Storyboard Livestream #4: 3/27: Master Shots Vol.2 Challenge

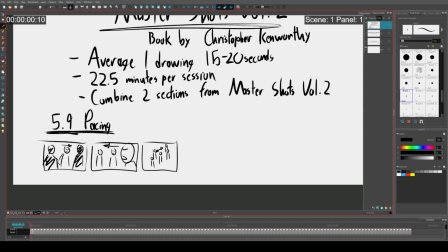748s
I know what kind of shot this is. All right. So I rolled a 95, so we're going to go to 9.5. And so this is arc and push. All right. I think I know how I can combine these.
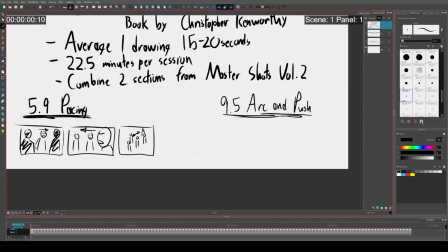764s
So arc and push is where, again, the book actually explains this. So like you can see it and it gives a good description. Arc and push is where you might have characters that are they're talking to each other,
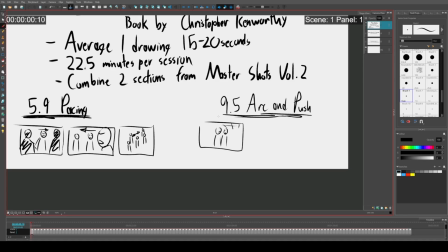785s
and these are, I think, usually used for romantic moments or something like that. But then the camera arcs around
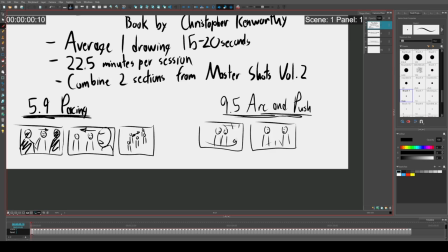796s
to being kind of in front of them. This is swoosh, swoosh, and then it pushes in.
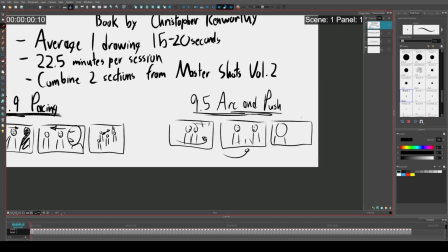805s
And so the point of this is that it causes tension, specifically if you're doing like a romantic scene, that, oh my goodness, are they gonna smooch? Is this gonna happen? Because there's this negative space here. However, an arc and push could be used for other things.
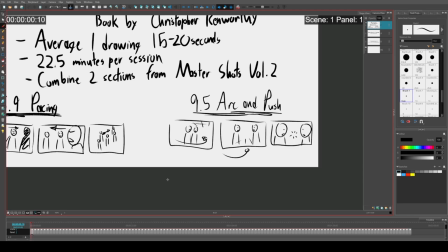825s
It doesn't necessarily need to be used for romantic moments, but this is just a way that the camera move can be used to create tension between two characters to maybe get closer to one another.
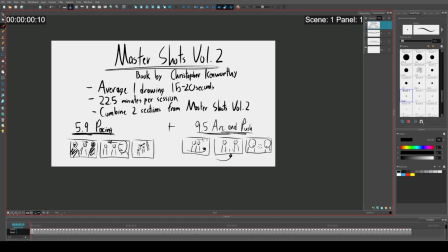839s
Okay, so that is the explanation for what I will be starting to do. And I'm going to need to very, very quickly figure out,
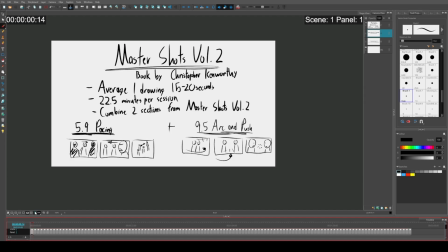860s
what could I do? This is going to be a tricky one because I have not done, arc and push in a while. It's not that it's hard. It's just I need to figure out how it works with pacing.
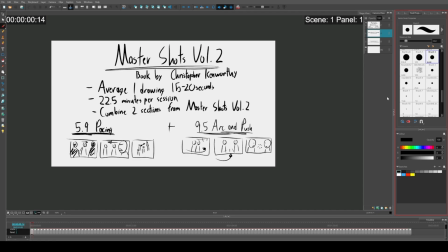880s
Well, I guess these all don't need to be the same shot. That's an issue I have, is I tend to turn everything into one long tracking shot. That's just, I don't know, it's just how I think. It's how I board.
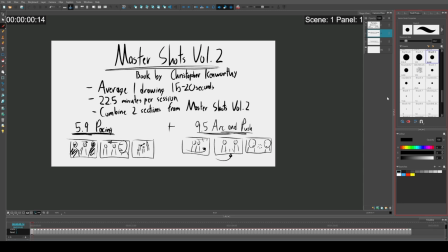898s
And so that tendency to do that might overcomplicate things. Let's see, we need pacing.
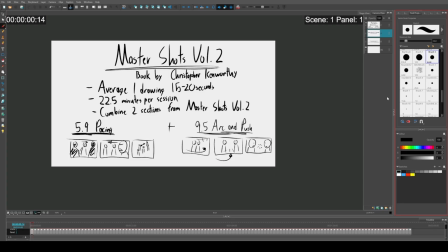Okay.
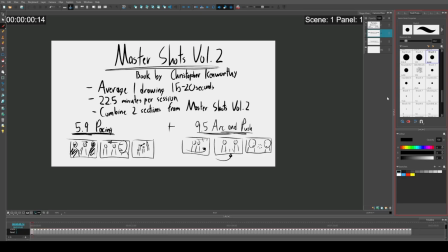934s
All right. I think I know what I'm gonna do. I think I'm just mentally laying out like how the camera should move. Because I don't want to just do a military scene. Because I feel like a military scene's a little boring.
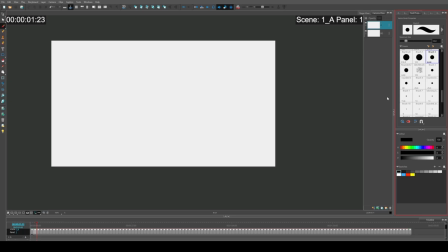Could still be military themed. Alright. Well, I better get my head in the game.
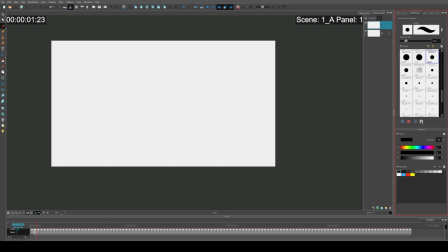964s
Because I need to start this drawing session. Or else I'll just sit here all day and think about, or think of excuses for why I shouldn't start drawing. Now, will I be cheap and start with an insert shot at the very beginning?
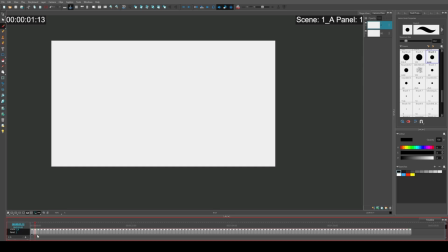984s
The answer is probably yes. Also, what aspect ratio will we be in? We are going to be in a scope ratio.